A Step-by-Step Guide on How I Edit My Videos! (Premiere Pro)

Now real quick, if you're watching this and you feel like there's a lot more to video editing that you still don't know about Don't worry, I got you.
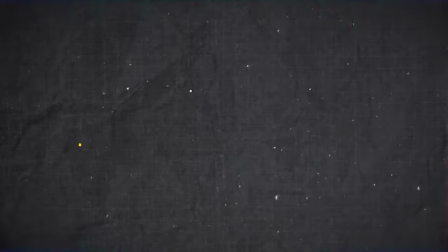252s
Whether you're a beginner or someone with years of experience, you're gonna love this This is the ultimate online video editing community and when we made this, we had three goals in mind.
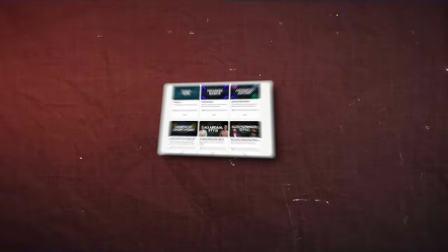260s
Our first goal was to ensure that you learn everything there is to video editing.
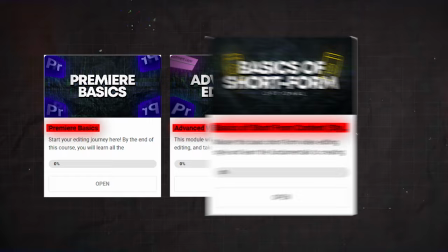263s
So you'll have access to 40 courses on the basics of Premiere Pro, advanced editing techniques, the basics of short form content and three different editing styles.
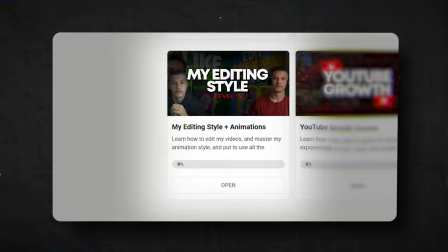271s
And once you've mastered Premiere Pro, you'll be ready to dive into my 9-part course on how to edit my own videos.
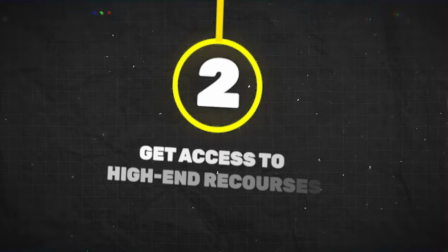276s
But it doesn't stop there. See, our next goal was to give you the resources that professional editors have access to.
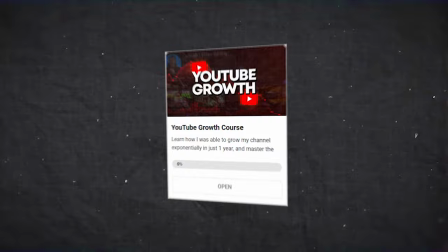282s
Which is why you'll get the presets and plugins that I personally use. you'll also get access to a YouTube growth course and weekly scheduled calls where you can ask your questions,
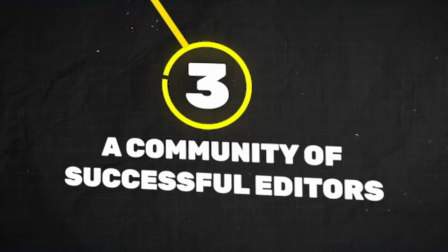290s
get your edits reviewed by me and dive deeper into editing with our weekly lessons. To top it all off our final goal was to create a close community of like-minded successful editors where you can get your questions answered, get your videos reviewed and meet other successful editors. And all of this comes together to form the ultimate pack for any video editors out there.
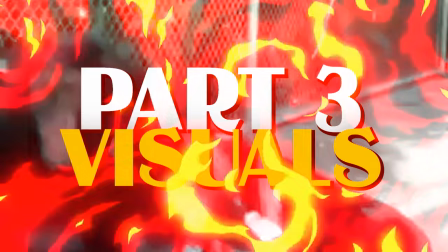307s
So if this sounds interesting to you click the link down below and join Ultimate Editors today. now that we can move away from the traumatic experience of editing the intro it's time to edit the rest of the video now this video
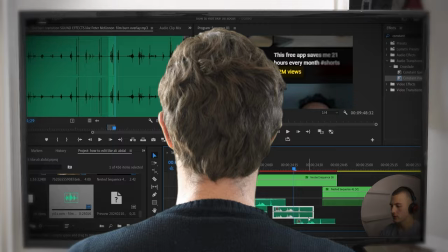320s
is a tutorial it would be very boring for the viewer to sit here and watch a screen recording of premiere pro which is why i like to layer
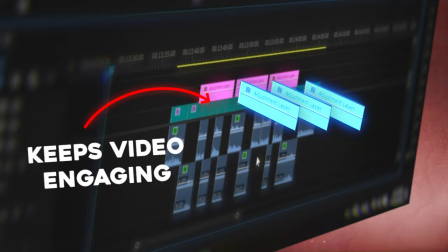326s
effects use cool graphics and add movement to keep the video somewhat fun to watch so let's take a look at exactly how we can
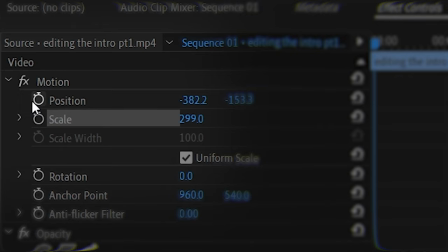333s
achieve this for this first clip i'm moving my text under the layers i'll zoom in on the text keyframe the position and track the text as i'm moving it
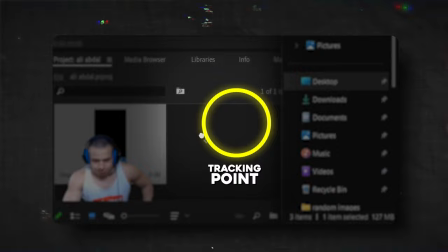340s
not only does this help the viewer understand but also makes it more fun to watch. I use this a lot when I'm moving objects on the screen or in my timeline.
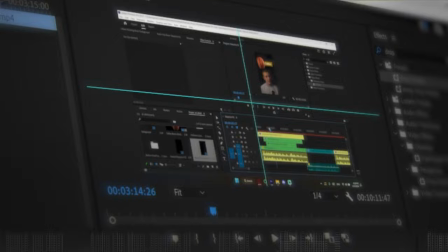347s
In this clip I mentioned the second half of the intro and instead of having just a shot of it sitting there I'll zoom in a bit I'll click this rectangle tool and then highlight my section.
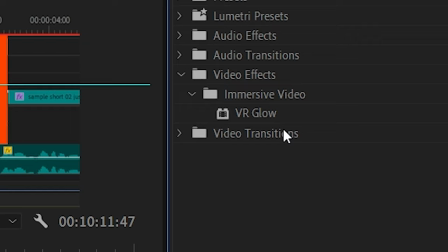355s
Change its color to red, add a box mask and animate it revealing from the left to the right. Then add a VR glow and make it stand out.
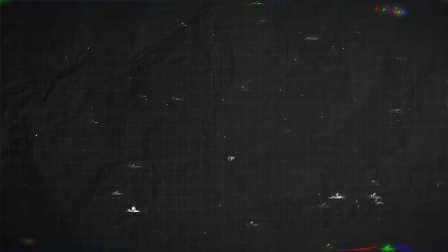361s
I'll change the blending mode to overlay then add my glowing text preset. I'll write out section 2 and animate it revealing with a mask also.
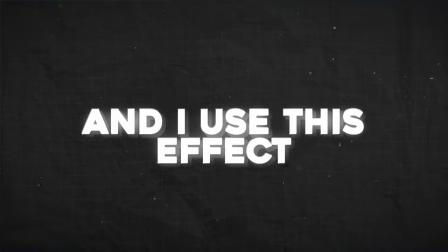368s
And this is the result you get. It's a simple graphic that lets your viewer focus on the area you're talking about and I use this effect a lot when I want
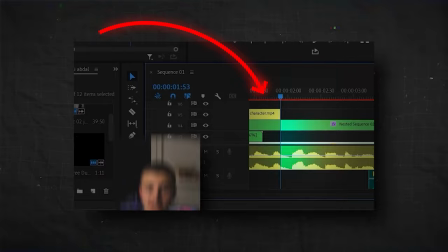374s
to highlight certain sections whether on the screen or in timelines or if I'm highlighting a specific clip.
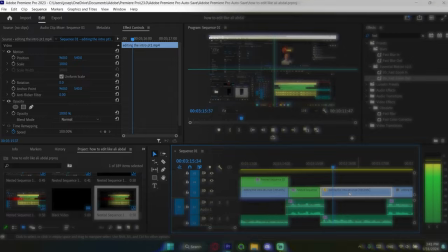379s
Now take a look at this clip. Here I'm playing around with keyframes in the effect controls panel. So not only does the viewer need to see the effect control panel but also the preview window.
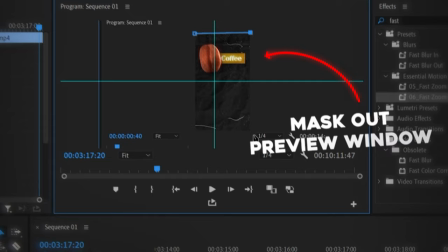389s
So here's what I'll do. I'll first duplicate my layer two times so that we have three total layers. Then I'll click on the top layer and mask out my preview window.
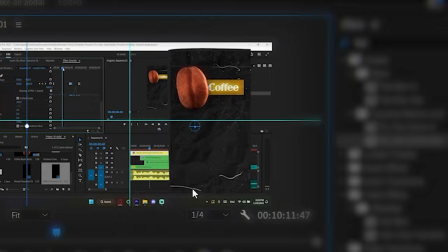397s
Then click on the second layer, mask out my effect controls panel. I'll make my preview window on the right side and my effect controls panel on the left. Then I'll darken the background and add a blur to it and this is the effect that we end up with. I'll use this effect when I need to showcase multiple different things on the screen at the same time.
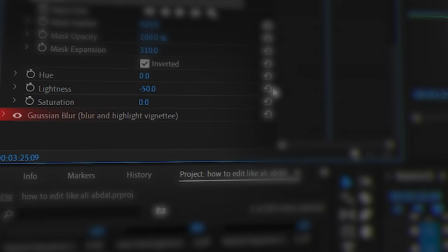412s
As for my favorite effect that you'll see me use all the time,
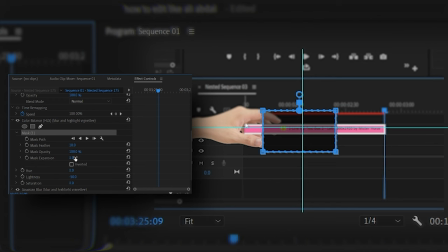414s
I'll drag on a vignette preset but this is basically made up of a Gaussian blur with a mask and the color HLS effect with a mask as well and I'll change the mask to fit the shape of the area I'm
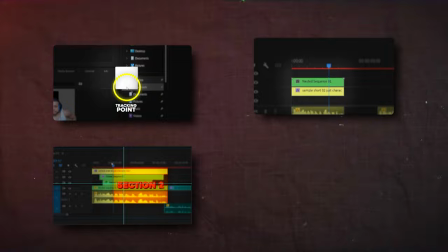423s
speaking of. I use this when I'm mentioning certain values or speaking about certain effects in the control panel now these are four different effects that i like to scatter throughout my timeline to keep my video fun and engaging and bring something new every once in a while but not all of the video is footage of me editing some of it is me explaining a concept and when it comes to these sections it's best to explain the concept by visualization which
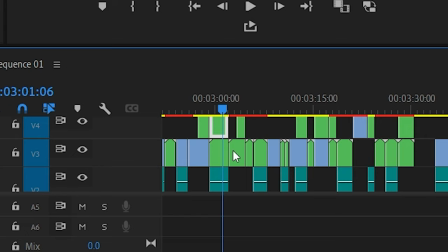443s
is why we animate take a look at this segment i have here so the first thing i'll add is my paperback at the beginning i say that
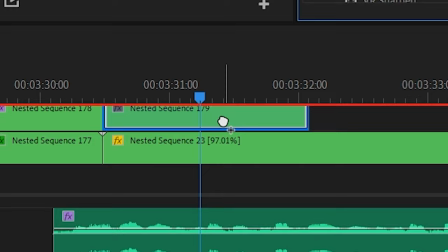451s
the idea here is that's why i'll drag in my text preset and word out that phrase then test it add a glow and the next concept that i'm talking about is showcasing the things that i'm saying using stock footage to explain this i first drag in a sample of my short and place
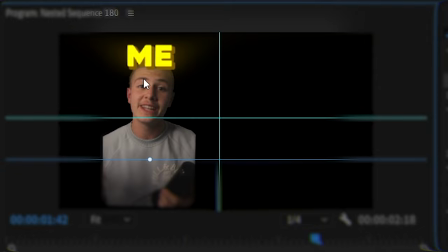464s
it on the left side then add a text saying me and track it to my face now that we have both these elements overlapping i'll make
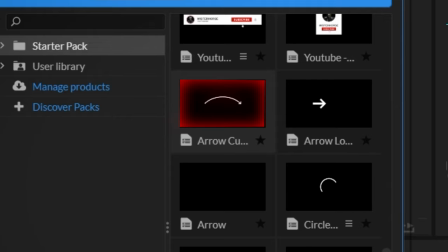470s
the text move to the top at the end and i'll make my short pop up from the bottom at the beginning next i'll add an arrow from
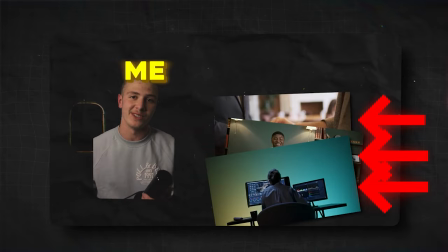475s
premiere composer change its color to orange and have it point to the right side of the screen and here I'll add a bunch of stock footage, make them smaller and have them pop up from the box. That way it looks like I'm converting my short into stock footage And this is the animation we end up with.